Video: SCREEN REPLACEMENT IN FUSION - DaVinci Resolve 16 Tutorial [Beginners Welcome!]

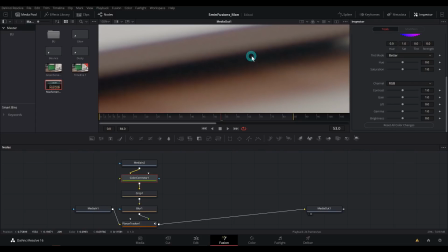That's the number that we want to set our lift to because it's about as dark as things get.
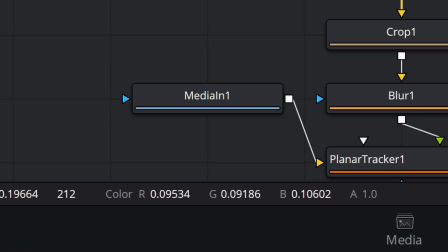So looking down here, you can see where it says color RGB, it says 0.9, 0.9, 0.11, 0.13, 0.11, 0.14. So like the darkest it really gets is like 0.09.
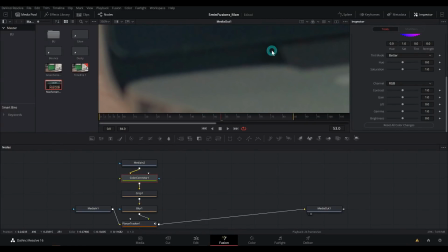Let's check another part of the image, maybe here. Yeah, darkest is get 0.08.
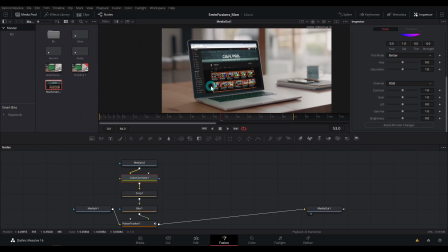0.07. That's about as dark as anything should be. Now let's check this. Right here, it's 0.05.
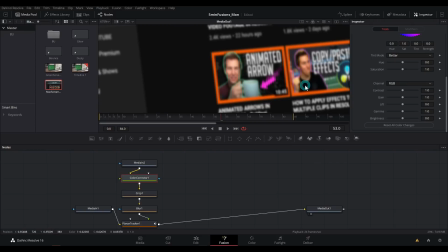So that's why it looks too dark. Like even down here, this is 0.03. So that's almost black.
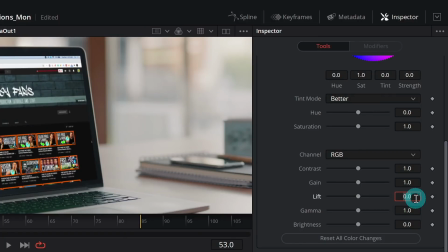That's why this looks weird. So if we grab our lift and we just type in the darkest value we found, which is 0.07,
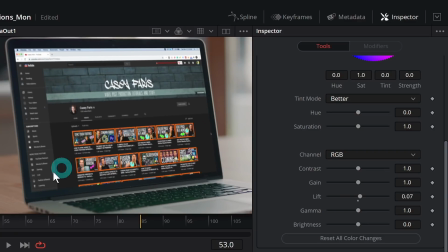that'll really bring this up and it will match the shot a lot easier.
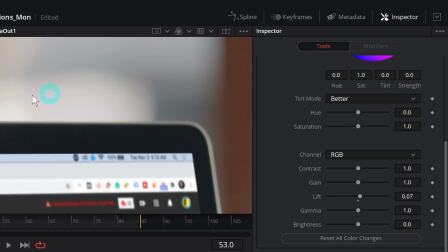We can do the same thing for the brightest parts. I'm just going to zoom in and find the brightest parts of our original footage, which is probably like right here.
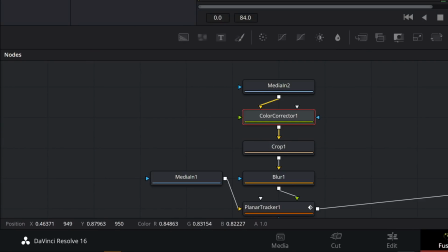And looking down, we see 0.8, 0.9, somewhere in there. Let's check another part that could be bright, 0.85.
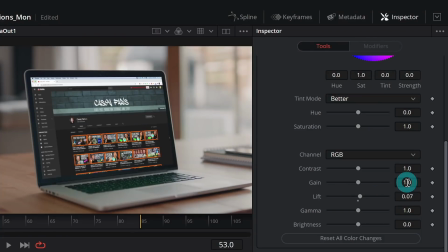So about as bright as this gets is like 0.85. So let's take our gain where it says 1 and say 0.85.
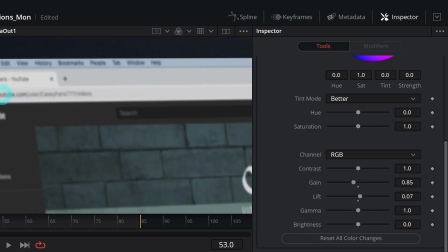And that's just going to keep the brightest things only as bright as the brightest things in our shot.
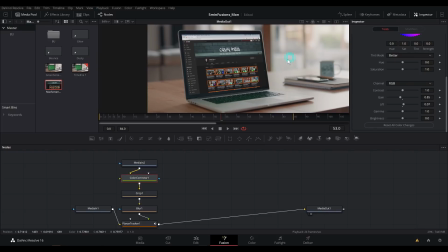So now the brightness matches in between our fake screen and our real footage, and it's looking much better, way more convincing. There's a couple more things that we can do here to really make this even better. Another dead giveaway is this keyboard has a green reflection on it.
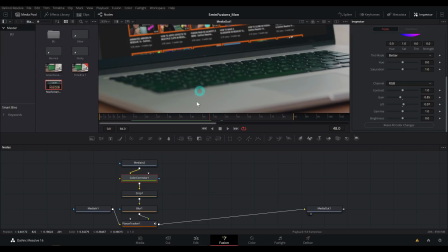So we can take this green reflection away and just desaturate it, since it's just a gray and black keyboard.
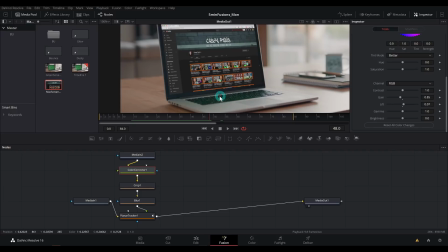That'll make things a little better as well. To do that, we're actually going to use this same tracking information, but we're going to use it in a different node.
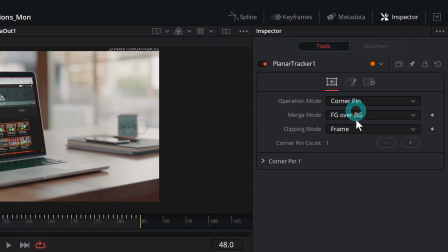So a little trick, if we select planar tracker and go over to the inspector, right here where it says corner pin, we can actually just switch this back to track.
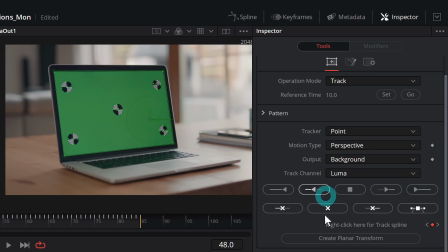And if we do, it gets rid of the composite, but that's okay for a minute. So we just want to go down and hit create planar transform.
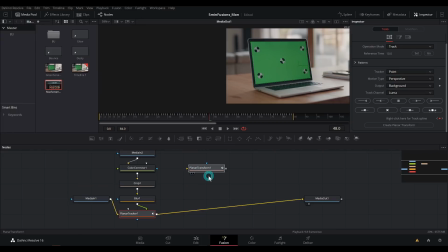When we make that, it'll make a new little node, and this holds all of our tracking information. So we can use this to add other stuff to our shot. Before we do that, I'll go back to planar tracker and switch this back to corner pin. So now everything's okay. But now we can take this planar transform and we can apply this same motion to other stuff.
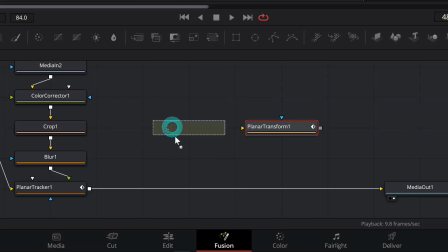So let's grab a color corrector node like this. And we want to color correct this original image, but just around the keyboard.
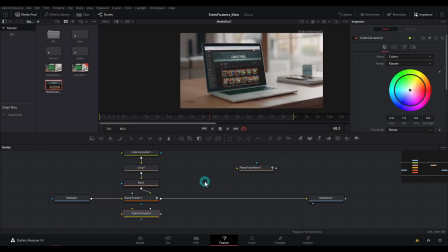So we got to take this original image, first of all, and pipe it into our color corrector. So I'll just take our media in and drop that on our color corrector. And we'll merge our color corrector on top of our planar tracker right there. So now really all we're doing is just taking the original footage and putting it over our comp.
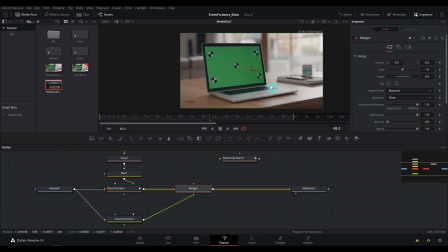But we only want this to happen right where the keyboard is. So let's add a mask to our merge.
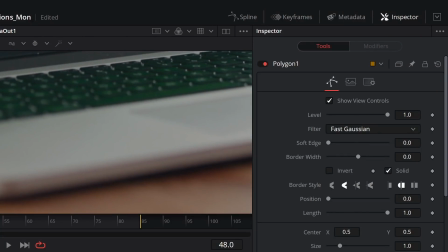With our merge selected, I'll select polygon mask, and I'm just going to draw a rough shape around our keyboard like that.
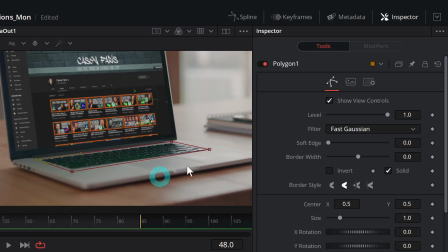And now we're just compositing that keyboard image back on top of itself.
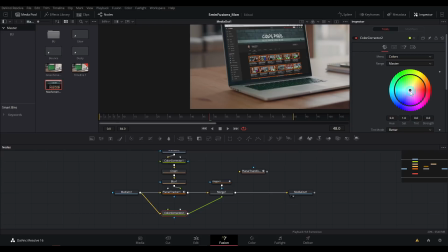So if I were to grab the color corrector node and make this really pink, we can see it's just happening right there. We could also take this opportunity to feather out our mask a little bit. So I'll select polygon one, and let's go to the soft edge and just soften that out just a touch.
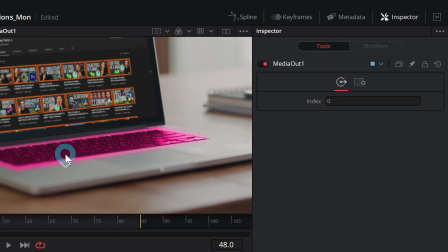There we go. We don't want this pink. Let's grab the color corrector and we'll reset that.
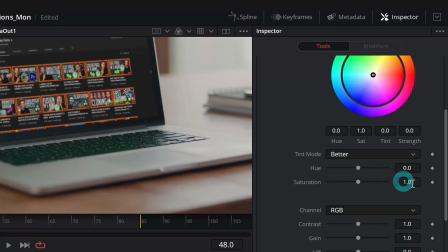And then I'll just scroll down to saturation and bring the saturation down.
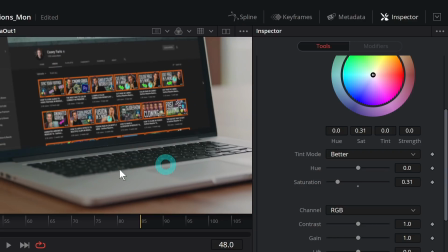So that gets rid of that green tint right there. Here's before and here's after.
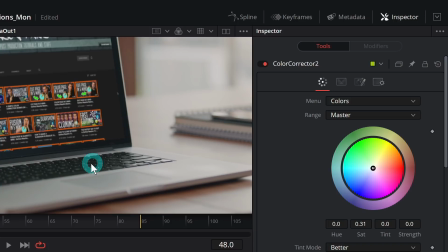So that's pretty good, but this isn't going to move along with our footage until we add the tracking information to it.
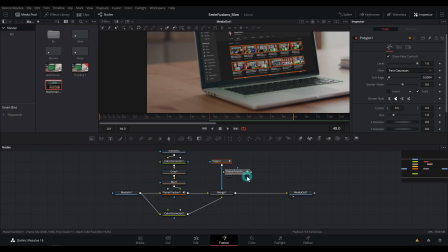So I'll take this planar transform and I'm going to put this in between our mask and our merge.
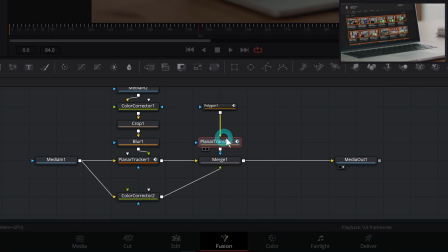Hold down shift and drop that there. So that should be connected. And yep, that's moving along with our tracking info.
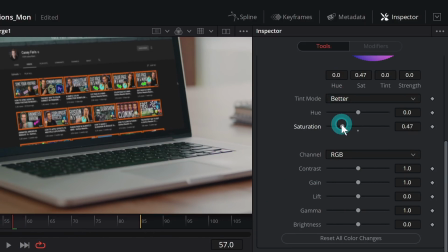Then we can set this and desaturate it. Okay, so our comp's working pretty well.
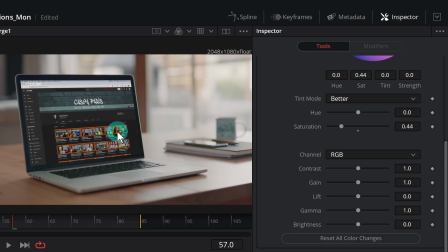One last thing we're gonna do is add a little bit of a reflection here, because you don't generally get such a nice looking screen.
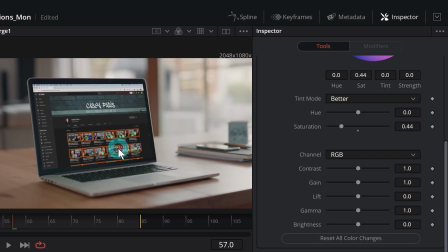Usually there's some kind of glare, and we're gonna do just the cheapest, most hack job glare we could ever do. Let's grab a background node and let's merge it over everything.